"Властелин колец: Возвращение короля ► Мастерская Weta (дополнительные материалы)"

То есть я был доволен тем, как работает этот эффект, потому что он придает чувство неестественности.
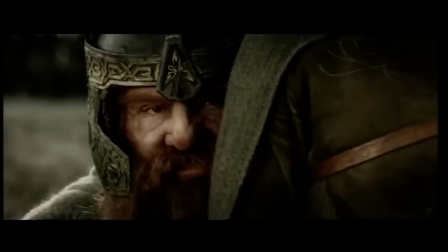[29:02]
Мне это нравится. Это такой небольшой, но впечатляющий эффект.
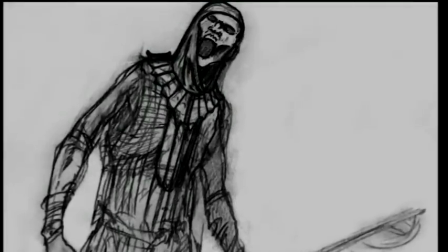[29:13]
Мы не могли дождаться, когда приступим к армии мертвых. Я имею в виду, что любому гримеру хочется сделать зомби. Знаете, мы такие же, как и все, и нам очень хотелось сделать каких-нибудь зомби.
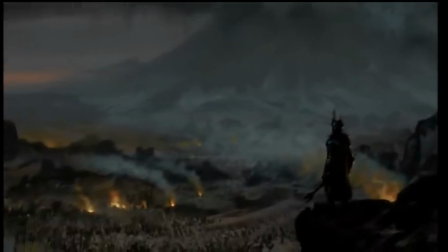[29:24]
Возникновение армии мертвых относится к временам битвы Последнего Союза,
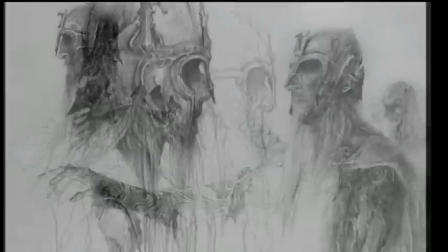[29:28]
но я не могу точно сказать, из какого именно места Средиземья они появились. Нам хотелось, чтобы они были более древними и немного необычными.
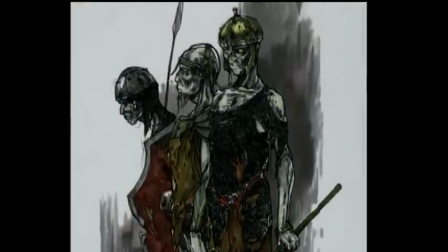[29:38]
Уоррен Мэйхи разработал несколько интересных идей для них, и разработанный им дизайн оружия стал основой того, что мы видим у армии мертвых.
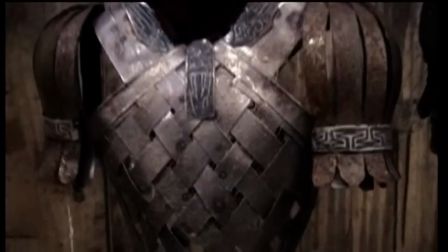[29:46]
Множество нагрудных пластин, очень похожих на ребра, множество доспехов, расщепленных на металлические полосы, так что получается похоже на трупы или скелеты.
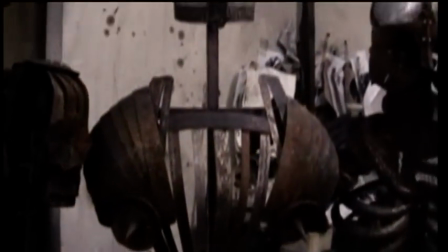[29:56]
Для создания армии мертвых мы использовали такие образы, как множество параллельных вертикальных линий и окружностей. Про один отряд я подумал, этот мне действительно нравится, мне кажется, это один из лучших.
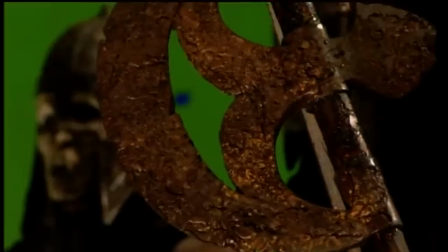[30:07]
Потому что они выглядели немного более утонченной расой людей, расой, исчезнувшей из Средиземья.
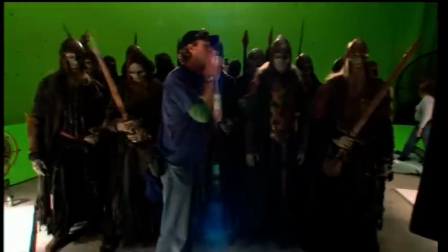[30:15]
Но у нас ничего не было сделано для короля мертвых, а Питер, естественно, хотел, чтобы он немного выделялся.
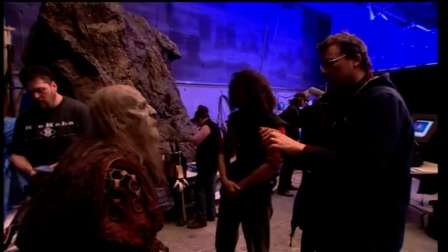[30:21]
Мы пришли к мысли, что так снимем короля мертвых в накладках и гриме,
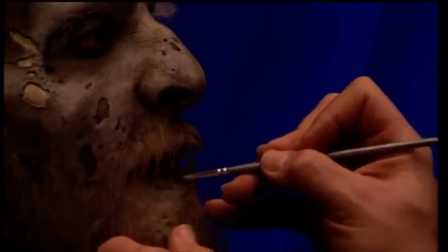[30:26]
что он будет выглядеть полуразложившимся, то есть можно будет увидеть нос, губы, кожу и все остальное. И мы сделаем смесь между этим и цифровой версией, в которой он больше похож на череп. Череп как основа, плюс немного различных сухожилий и всего такого. Дин Райт, продюсер спецэффектов. Получается элегантный переход от изображения актера в гриме к расположенному внутри старому черепу,
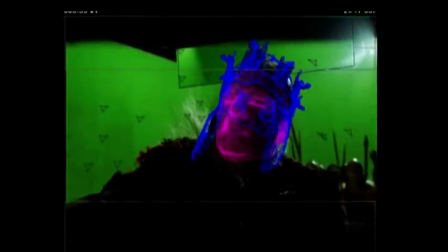[30:48]
который, разумеется, анимирован на компьютере в соответствии с движениями актера. Мэтт Эйткин, создатель моделей. И затем компоновщик создает переход между тем, что мы называли фазой 1 и фазой 2.
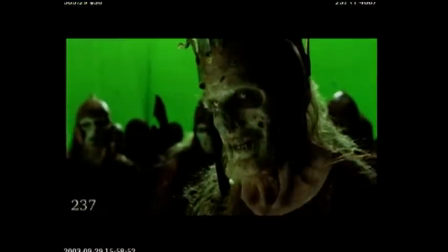[30:59]
Фаза 1 — актер на фоне зеленого экрана, и фаза 2 — цифровой череп с кожей.
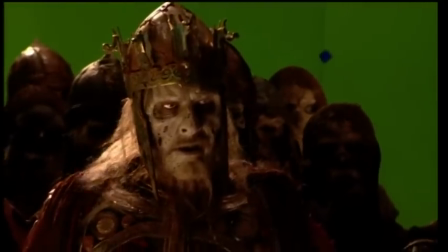[31:04] Запускаем. Мотор.
Построение идет в зависимости от его эмоций, его настроения. Так что если он сердится или доказывает что-то, или угрожает, череп сильнее проступает наружу.
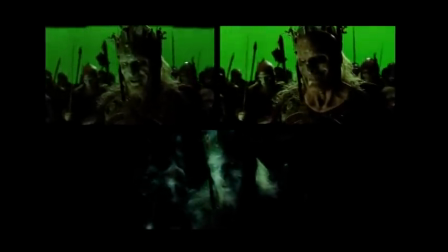[31:17]
А когда он более спокойный и расслаблен, вы можете видеть больше его лицо. Естественно, мы все это разработали. И вот однажды кто-то входит в комнату и говорит: «Слушай, ты в курсе по поводу Короля мертвых?» Я: «Да». А он: «Рэнди, — говорит, — ты видел трейлер к «Пиратам Карибского моря»?» Я говорю: «Нет».
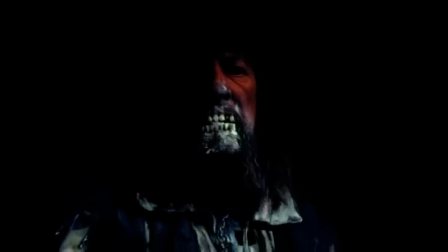[31:35]
А он: «Ты должен это увидеть». И мы такие: Они сделали примерно то же самое. Типа: «О, черт, они уже сделали что-то похожее. У нас была хорошая идея, а кто-то другой взял и сделал что-то похожее». Их спецэффекты классные. Я имею в виду, они выглядят здорово, и они другие.
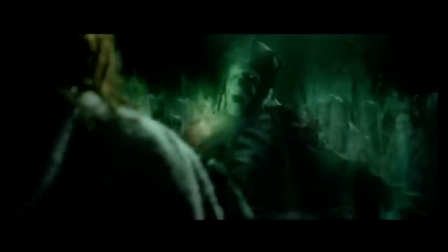[31:52]
Хорошо сделано. Мы сделали по-другому. И то, и другое здорово, классно выглядит.
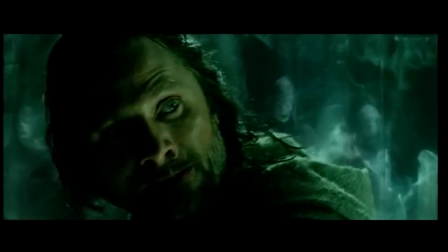[31:57]
Приятно снова увидеть зомби в кино.
Клинок был сломан!
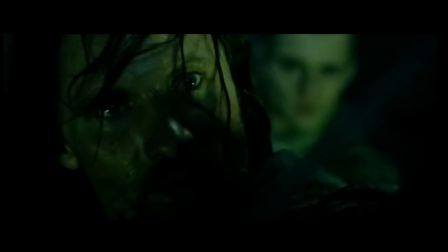[32:03] Его перековали.
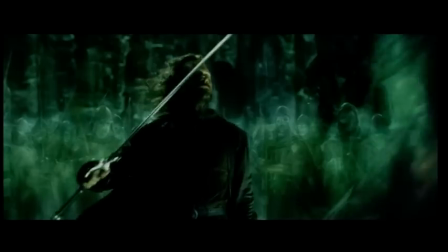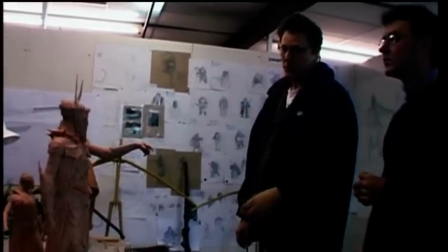[32:10]
Я думаю, что у них теперь голова почти перевешивает тело, поскольку центр тяжести смещен вверх, поэтому верхняя часть тела такая сгорбленная.
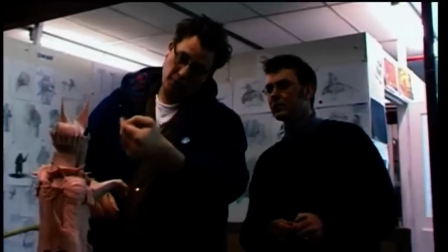[32:18]
Я помню, что в первый день работы Ричард Тейлор сказал мне, что это будет выглядеть, как будто мы побывали в параллельном мире, где все это происходило на самом деле.
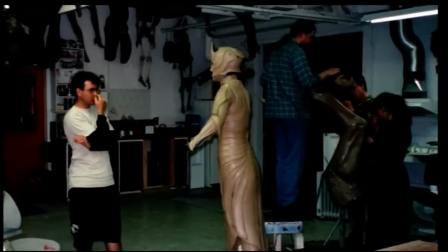[32:27]
Я думаю, это во многом помогло нам в поиске дизайна, в поиске новых идей. Мы представляли, как это вписалось бы в реальный мир, где мы живем.
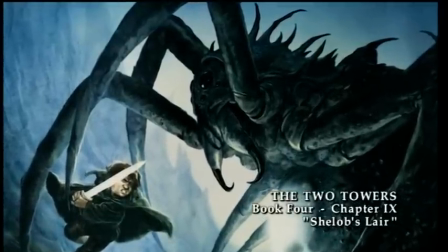[32:36]
Особенно всякие существа. На короткой тонкой шее была голова, украшенная парой рогов.
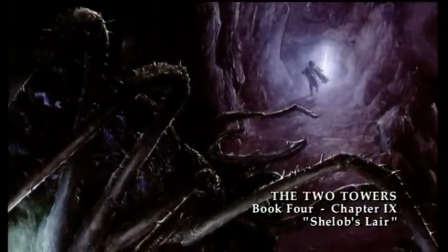[32:43]
Огромное, как раздутый мешок, туловище висело, покачиваясь между лапами.
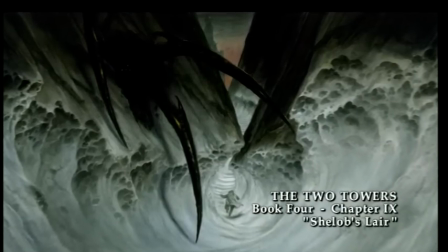[32:51]
Оно было черным, с мертвенно-синими пятнами.
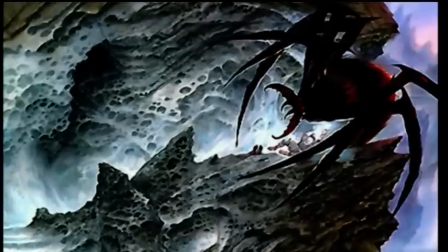[32:56]
А брюхо бледно светилось и издавало сильное зловоние.
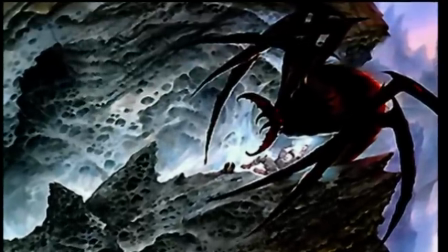[33:01]
Том Шиппи, автор книги «Толкин. Писатель столетия». Говорят, что когда Толкин в юности жил в Южной Африке, его сильно напугал тарантул.
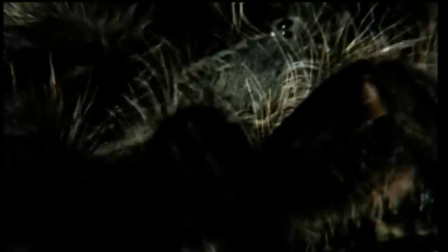[33:09]
И, быть может, это впечатление осталось у него навсегда, потому что опасные пауки то и дело появляются в его произведениях. Страшные пауки интересны потому, что, я думаю, у всех разные представления о том, как они выглядят. Я действительно боюсь пауков, понимаете, меня пугает даже их обычное поведение. Не чудовищно увеличенные или стилизованные пауки, как в фантастических романах.
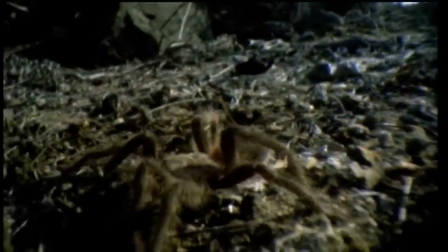[33:29]
Нет, меня пугают обычные пауки, такие, как они есть. И я чувствовал, что Шиллоп не должна сильно отличаться от них, не считая того факта, что она громадного размера.
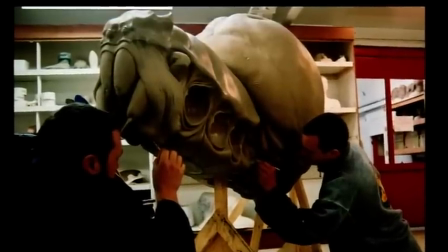[33:38]
Шеллоп — наше общее большое достижение, потому что это существо, которое должно было получиться убедительным.
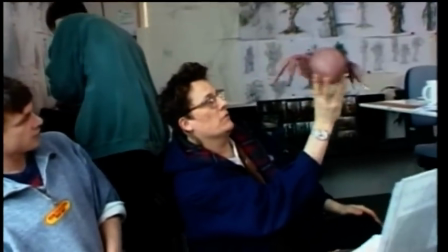[33:44]
Было очень важно все время помнить, что мы должны видеть Шеллоп глазами хоббита.
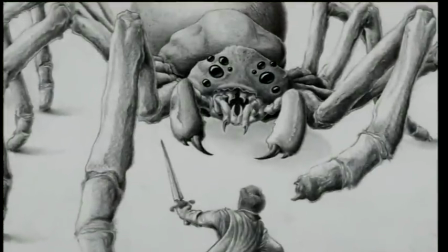[33:52]
Питер хотел, чтобы мы как следует над ней поработали, собрали материал, все выяснили, чтобы сделать все верно, прямо как с Горлумом.
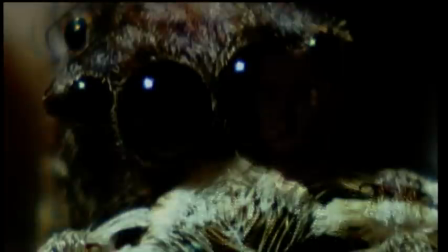[33:59]
Бен Хокер — создатель модели. Горлум должен был играть и проявлять эмоции, а Шиллоп должна быть способна по-настоящему напугать, и мы начали с настоящих пауков.
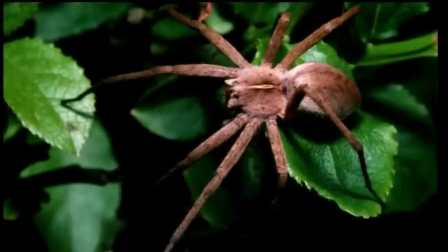[34:07]
Шон Болтон — художник-скульптор. Мы искали разных тарантулов и плотоядных пауков. Питер боится пауков, и Шиллоп стала тем, что он больше всего ненавидит в них. Один паук часто пугал меня раньше, да, наверное, и сейчас пугает. Но особенно, когда я был ребенком, я залазил в подвал и копал под фундаментом ходы для своих игрушек Корги. Это случилось, когда мне было 5 или 6 лет.
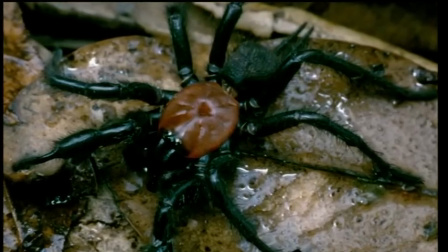[34:33]
В Новой Зеландии есть такой вид паука, который живет под фундаментами и называется норный паук.
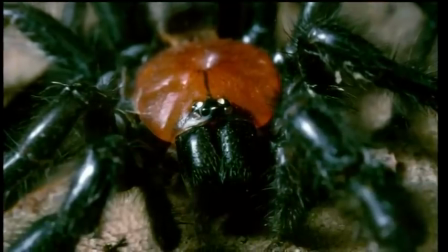[34:38]
Он живет в таких маленьких норках и любит подгнившее дерево. И у него очень плотная паутина, и иногда ты копаешь и натыкаешься на его гнездо. Я помню, как меня это тогда напугало. Мне нравилось там играть, но я боялся наткнуться на паука.
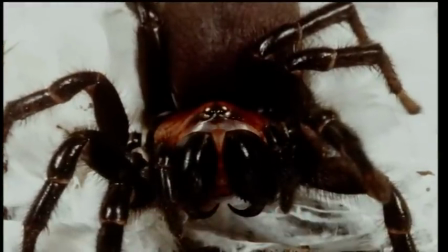[34:54]
И мы хотели, чтобы Шиллоп походила на этого паука. И Кристиан, который тоже не очень ладит с пауками, пошел и разыскал одного такого в саду.
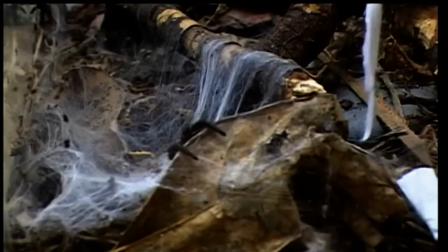[35:04]
Я принес его показать Питеру, а Питер сказал, чтобы я не подходил ближе, чем на 5 футов.
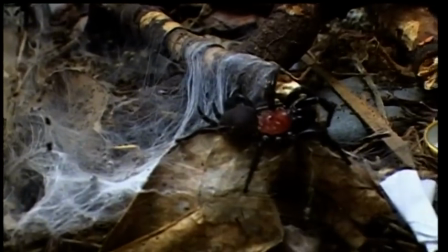[35:09]
Но он был раза в 4 больше, чем я ожидал. Когда я его пытался отцепить от стены, это было примерно так.
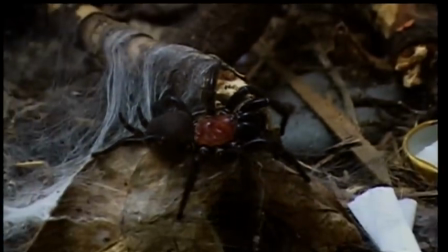[35:14]
Ну и ну. Так, на некоторое время в Вето появился живой норный паук, что наложило свой отпечаток на процесс работы над Шиллоп.
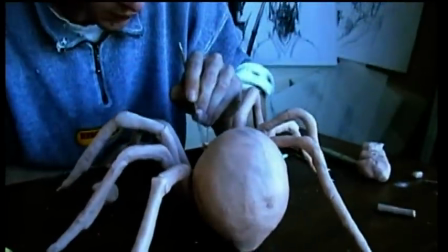[35:23]
Такое ощущение, что его тело мягкое, как губка. Так что некоторые из этих элементов мы добавили к дизайну Шиллоп.
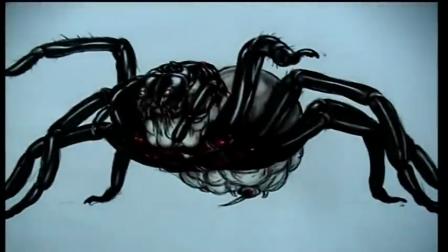[35:30]
Но нам не удавалась ее голова. Мы придумали разные головы для Шиллоп, но Питеру они не нравились. Первоначально у нее была обычная паучья голова. Это было трудно.
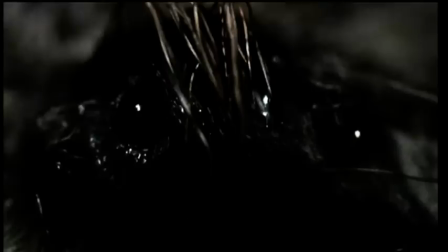[35:43]
Когда ты начинаешь увеличивать микроскопическую голову паука, они совсем не такие страшные. Шиллоп прошла много стадий вариантов дизайна в поисках того,
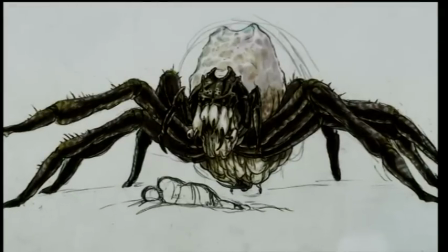[35:52]
что затронет у Питера какую-то струнку, что-то действительно особенное, что, как он видел, мы еще не нашли.
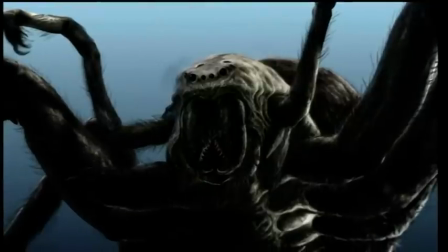[35:59]
И он подталкивал и подталкивал нас. Питер хотел увидеть в ней что-то немного человеческое, чтобы ты мог посмотреть на паука и увидеть, как он смотрит в ответ.
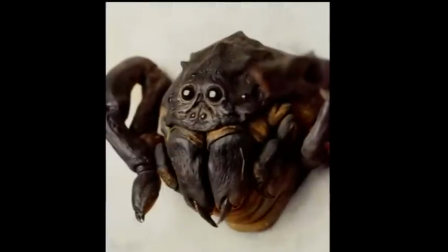[36:08]
Я хотел поймать это ощущение Шиллоп как чего-то очень древнего, злого и неприятного, психологически неприятного.
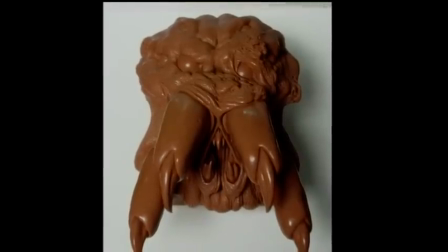[36:17]
И я хотел, чтобы ее лицо выглядело так, как будто она чем-то больна, чтобы ее голова была поражена плесенью и тому подобным. Грег Тойзер — специалист по оружию и доспехам.
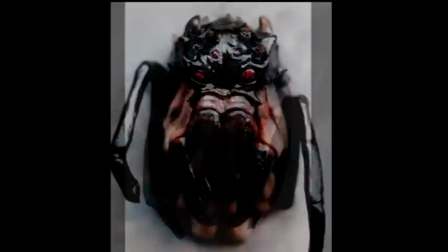[36:28]
Главное было сделать ее отвратительной, мерзкой, сделать ее более злобной и такой огромной, что вы почти ощущаете зловоние. Было сделано такое множество скульптур, что Питер и Фрэн сказали: «Здесь их так много, как нам выбрать одного?»
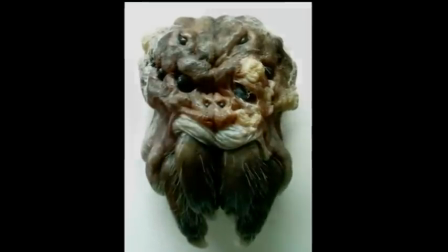[36:45]
Так что на самом деле его выбрали их дети. Это был тот, который им показался самым жутким. И мы сделали Шиллоп такой. Это был лучший способ выбрать. Это все сводится воедино в бесшумной сцене, где мы смотрим снизу вверх на Фродо, и Шиллоп у него над головой подбирается все ближе и ближе. Все, что я ненавижу в пауках, я хотел вложить в эту сцену с Шиллоп. Это для меня очень личная сцена и очень любимая.